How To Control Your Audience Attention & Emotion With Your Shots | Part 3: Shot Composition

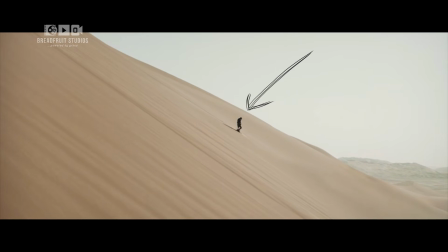A character reduced to a small silhouette against vast desert space communicates destiny and isolation without dialogue.
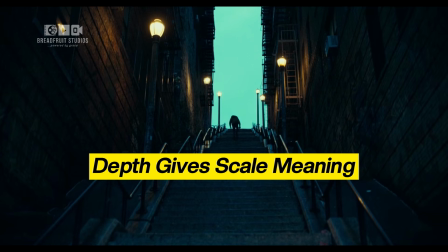Depth gives scale meaning. This is what separates a shot from a statement.
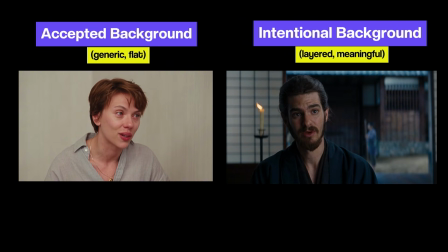When your background is intentional, when it's chosen, not just accepted, it stops being behind the story.
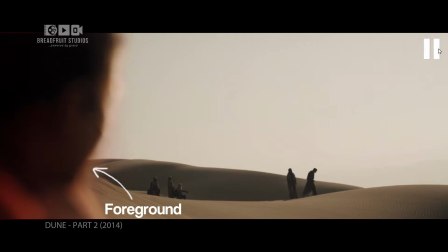It becomes part of it. So now we have 3 planes: foreground, midground, background, each one carrying weight.
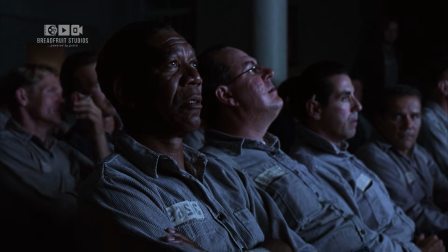But here's the question. Which one does the audience actually feel? That's not decided by what's in the frame.
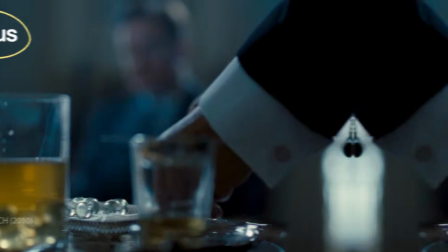It's decided by what's in focus. Before we go further, I need to say something important.
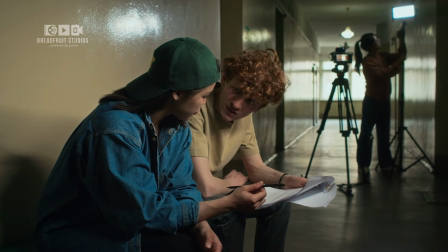If you're a filmmaker who's watched this series and you're still guessing where to place your camera across different scenes,
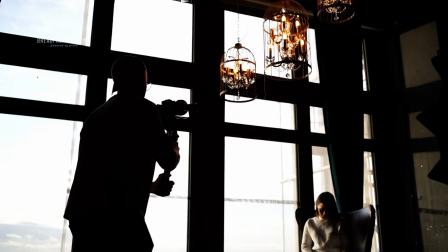if you've watched your work get ignored while others get the recognition, the clients, and the respect,
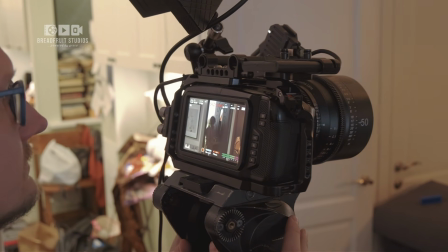Or you've lost an opportunity because your shots didn't land the way they should have, even after multiple reshoots.
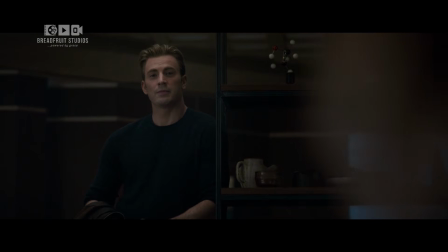Then listen carefully. Right now, there is a pre-order open for something built to solve this problem permanently.
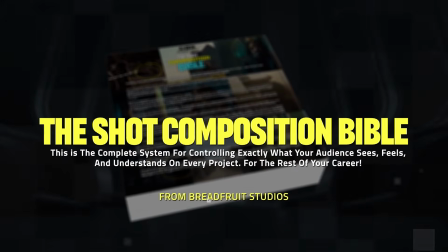It's called the Shot Composition Bible. And this is not a collection of tips you already know.
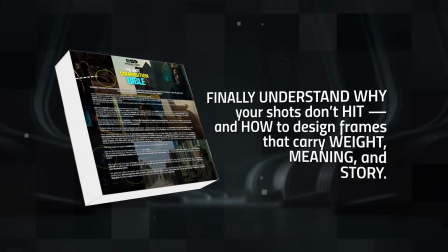This is a system that shows you exactly how to control attention, emotion,
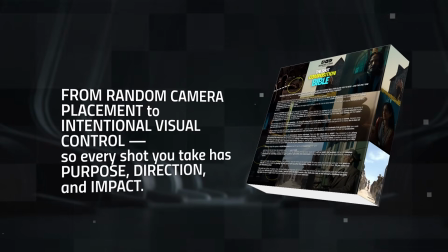and story meaning inside your frame, so you're not guessing or reshooting.
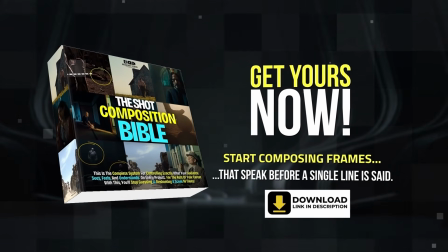The link to get the guide is in the description. Now let's continue. Depth isn't just about layers.
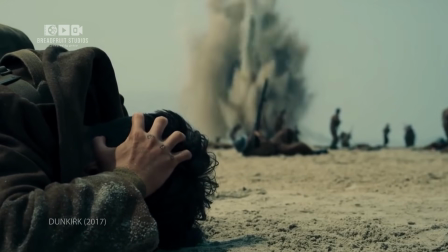It's about which layer matters. Shallow focus isolates.
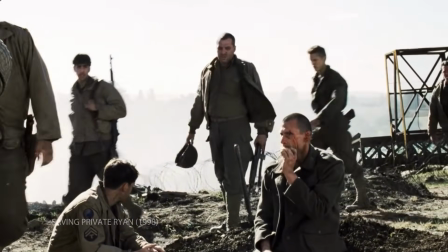Deep focus distributes power across the frame. Look at Django Unchained, directed by Quentin Tarantino.
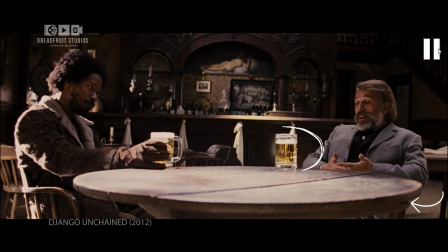In several scenes, multiple planes remain visible at the same time.
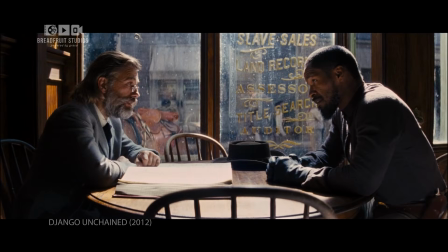When Django and Dr. Schultz are planning inside the room before going to Candyland,
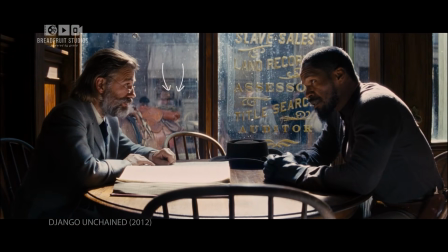you can see the slaves moving outside through the glass in the background.
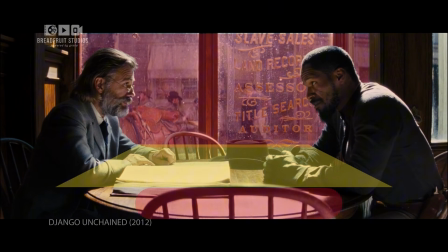Foreground, midground, background. All readable at once.
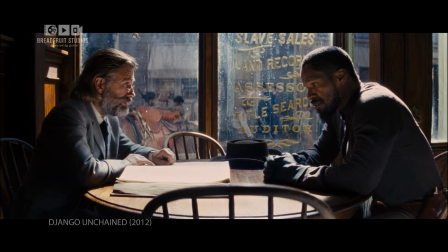The audience can observe the private conversation while still feeling the world outside the room.
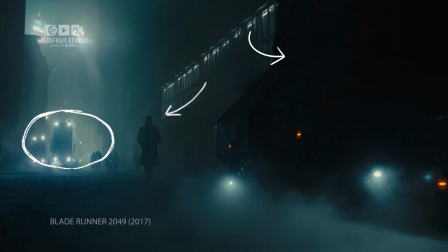Deep focus lets multiple layers of meaning coexist in a single frame.
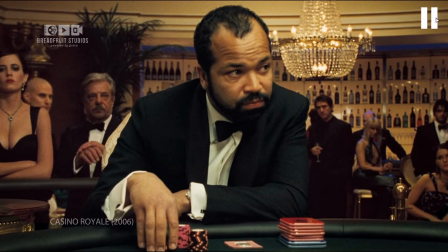You're not forced to look at only one thing. You can see the hierarchy of the scene unfolding across depth.
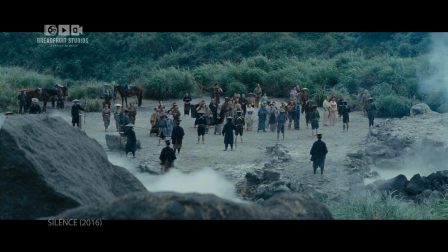And you see a similar use of depth in Silence, directed by Martin Scorsese.
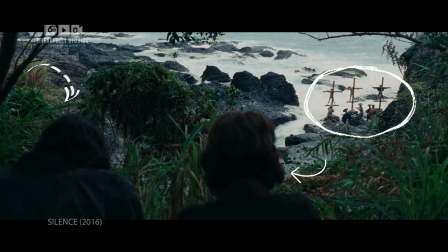Characters often occupy the foreground, while villagers, landscapes, or structures remain visible deeper in the frame.
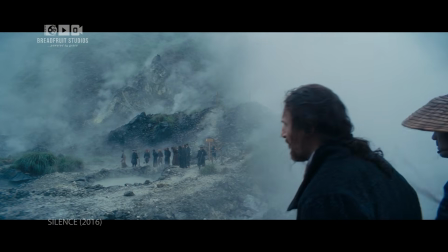That depth connects the character to the world around them.
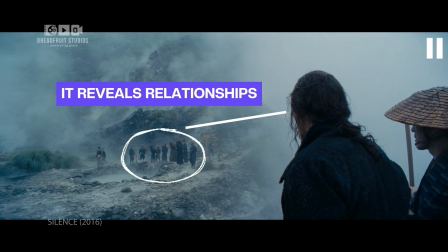Because deep focus doesn't isolate, it reveals relationships between people,
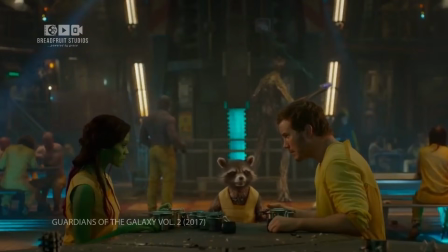between power, between the individual and the world they're trapped inside.
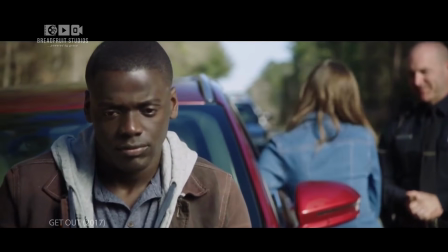And that's a compositional choice. Shallow focus is a closed door.
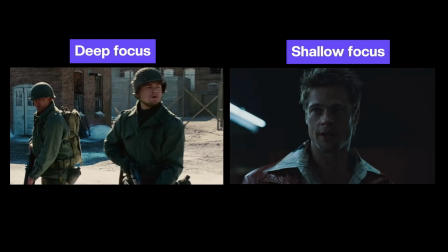Deep focus is an open room. Neither is right or wrong, but both are decisions.
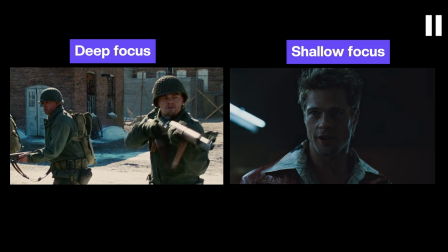The frame doesn't tell you which to use. The story does.
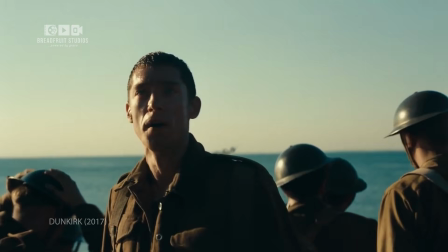Focus determines what we prioritize, but depth determines how we understand the scene.
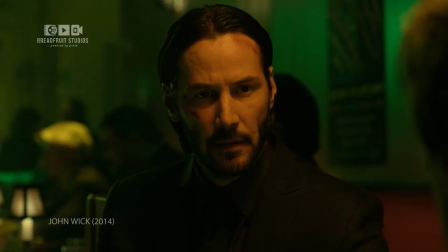Quick pause for a second. If this video is helping you understand how depth and power work inside a frame,
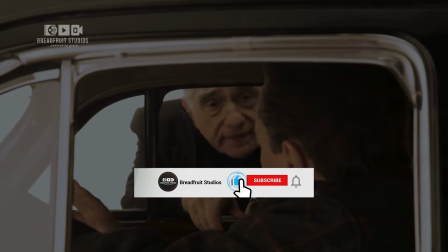hit the like button and subscribe to Breadfruit Studios if you haven't already.
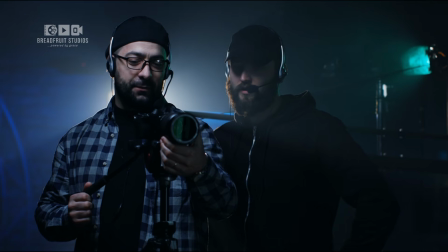It helps other filmmakers find the video.
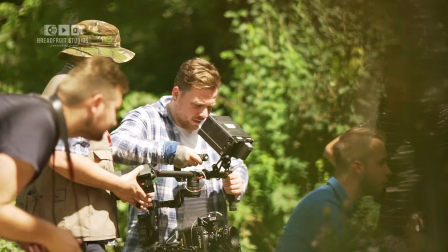If you want a complete step-by-step system for building depth like this into your own shots, we put it all together in the Cinematic Depth System.
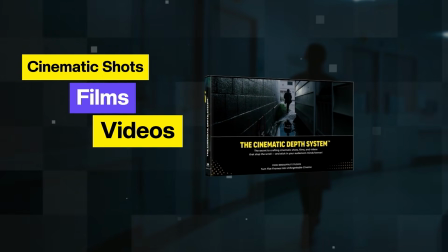This is the secret to crafting cinematic shots, films, and videos that stop the scroll and stick in your audience minds forever.
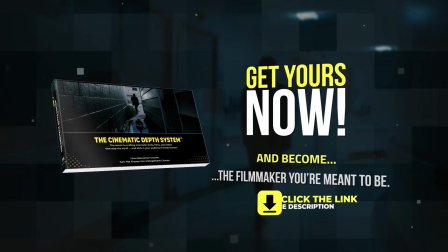Click the link in the description to get your copy. Now, let's continue. When you combine depth with structure and attention control, something changes.
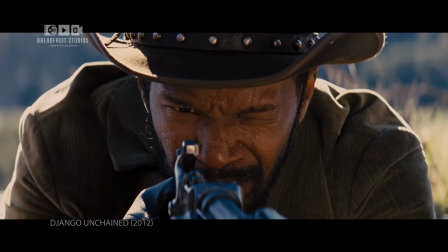Now, you're not just guiding the eye, you're guiding emotional interpretation.
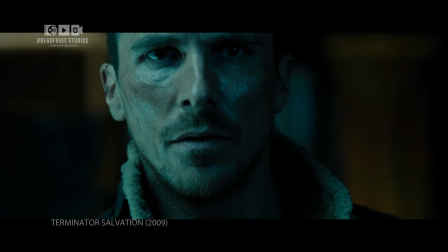Place a character close to camera with blurred world behind them. They feel dominant.
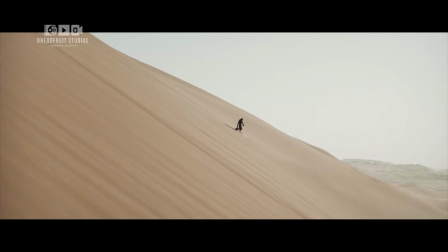Place them far away, small against a layered environment. They feel insignificant.